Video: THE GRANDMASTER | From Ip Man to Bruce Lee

It's been said in the Wing Chun clan that fewer than six students were taught by Ip Man.
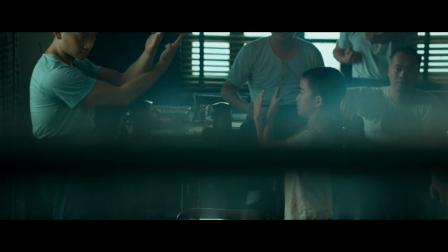(4:19)
One of those students was Bruce Lee.
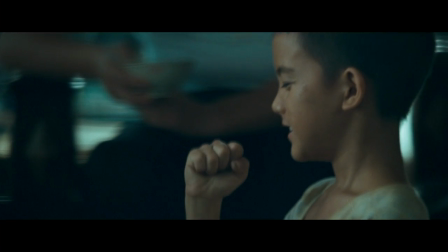(4:23)
Of course, he would go on to become the greatest icon in martial arts cinema and in the martial arts. I guess, when you think about Bruce Lee, he was like a dancer.
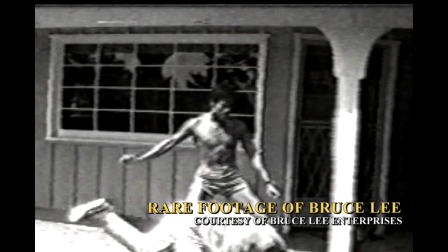(4:34)
I mean, Pauline Cahill called Bruce Lee the Fred Astaire of martial artists,
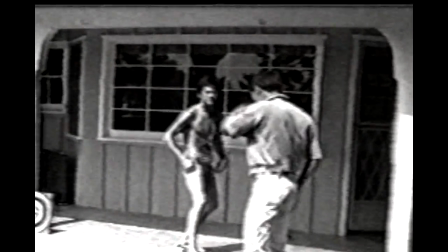(4:37)
and she got it squarely on the nose when she said that, because before he started to take martial arts lessons, he was a dancer,
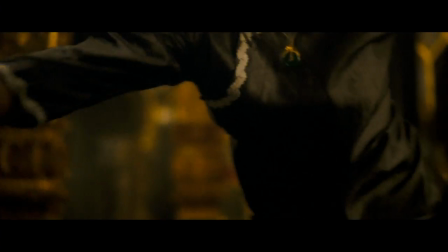(4:43)
and there's something very musical in both Ip Man's style and Bruce Lee's style as well, that sense of dance. You know, I do movie kung fu, And the thing about Bruce Lee was he did real kung fu.
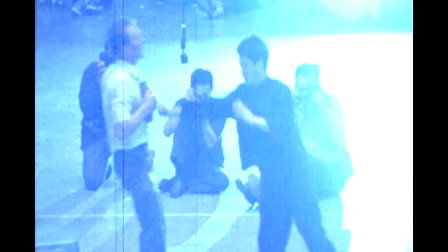(4:55)
You know, I've heard stories like from Enter the Dragon, they're shooting scenes, and then the real kung fu guy goes, your kung fu's no good. And he kept calling him a paper tiger, which meant, um, you know, you're not really a martial artist.
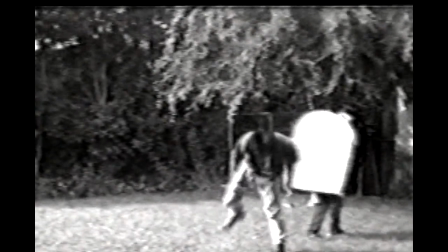(5:09)
You're just faking it. You're not really a martial artist. And he was goading my father and goading him and goading him.
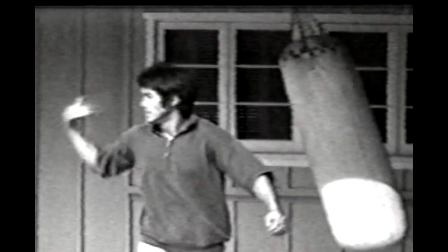(5:15)
And so finally, my father said, um, fine, let's go. They go in the back and, you know, one guy comes back and it's Bruce Lee, and after that no one really says anything. You know, he was the real deal.
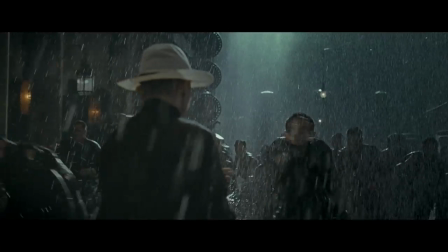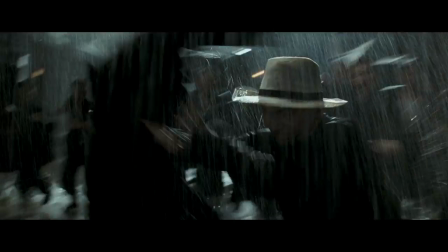(5:42)
The thing that connects Ip Man, Bruce Lee, and Wong is a kind of grandeur and elegance,
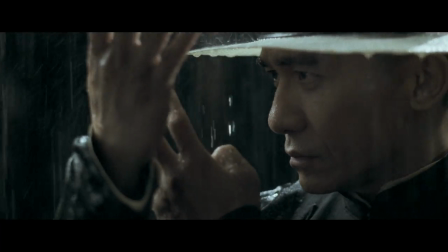(5:49)
a kind of grace that we've forgotten about can be a part of martial arts.
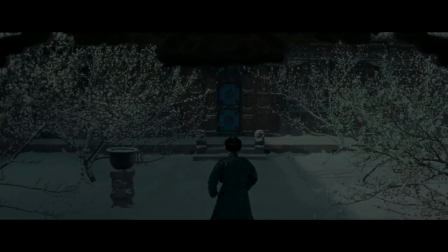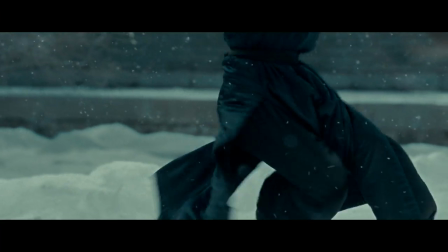(5:58)
The Grand Master is a film about the world of martial arts during a time when China was undergoing great change.
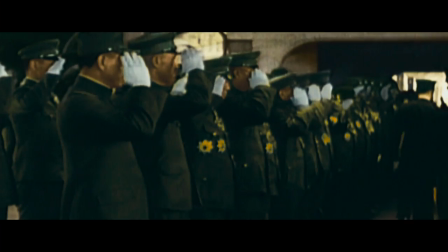(6:10)
It was a time when China was divided into the North and South, with most part of the North occupied by the Japanese.
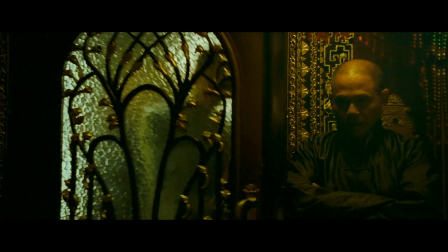(6:16)
It was also a golden time of the Chinese martial art movement, because at that point,
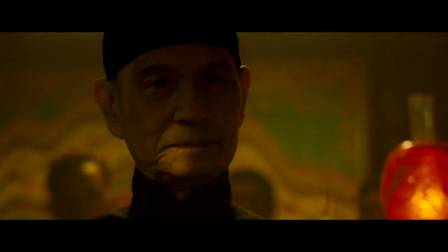(6:21)
many martial artists felt the responsibility to do their part to defend the country.
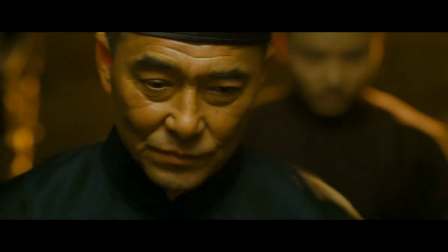(6:27)
In this chapter, the Grandmaster of the North came to the South for solidarity, and he discovered it met a new hope of the South.
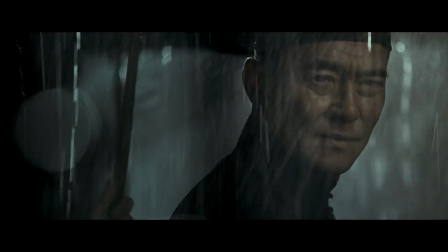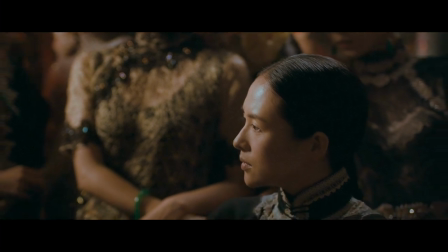(6:40)
The movie also follows the life of another Grandmaster called Gong Er.
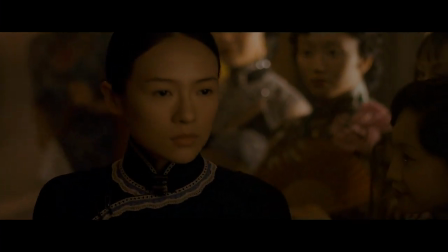(6:45)
Gong Er is really torn between her vows to her father, you know, these vows that are tailored somewhat to his expectations and to this philosophy that she has picked up from him.
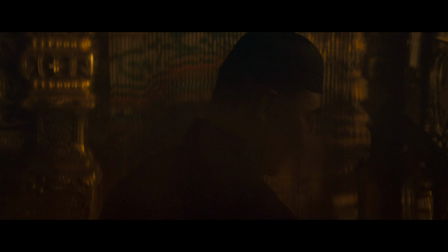(6:57)
She already is having conflicts with her dad about the chosen character for her husband, which is obviously someone she's not interested in really, but will marry.
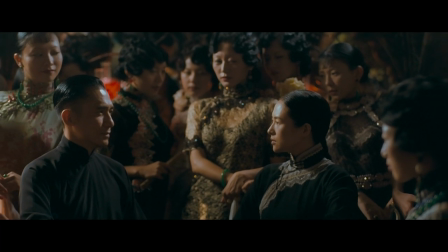(7:07)
When she meets Ip Man, that obviously is this great temptation for her.
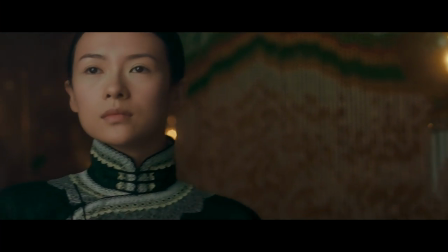(7:12)
And at the same time, she cannot bring herself to violate that respect.
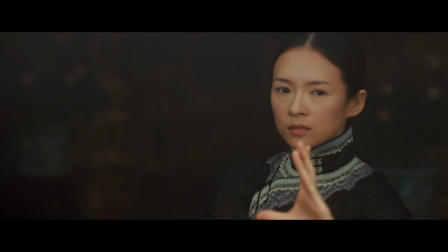(7:17)
The Grand Master is also about the strength of love, how he can sustain you and give you meaning.
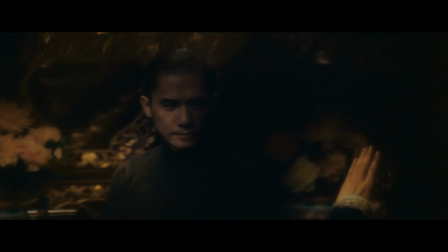(7:24)
To me, the fight in the brothel is not just a fight, it's also about the mutual attraction between these two persons. To show that they are great masters, I want something special. No broken windows or flying furnitures, it's about precision. It's a fight taking place in the brothel, which is so completely absurd and romantic.
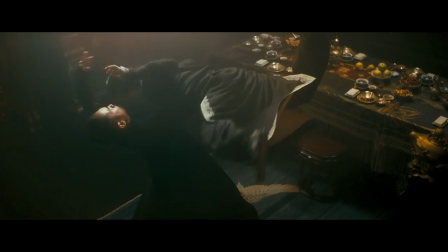(7:48)
There's physical contact in this movie that basically connotes closeness, that connotes intimacy.
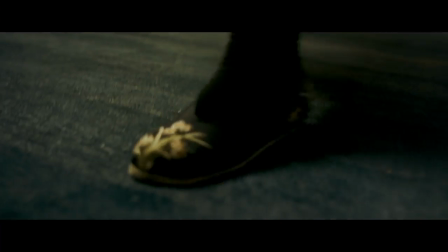(7:53)
The carnality here exists in an old-fashioned movie romance way. With a fight, that's as much a dance number as it is anything else.
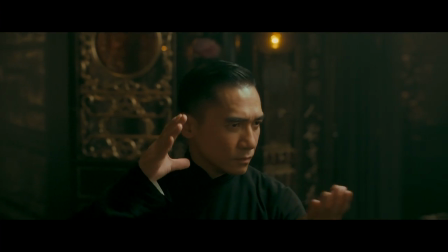(8:02)
When Tony's feet move across the floor, there's that sort of sweep as if he's planning himself for a dance move.
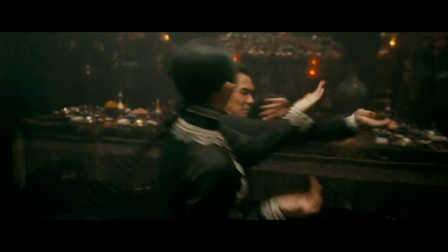(8:08)
It's kind of like watching Ginger Rogers and Fred Astaire or Gene Kelly and Sid Charisse.
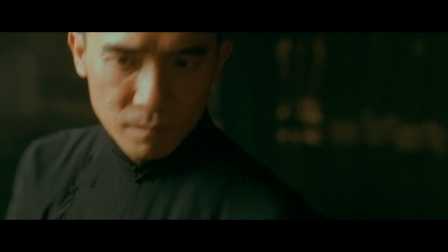(8:13)
Those dances were, in effect, sexual.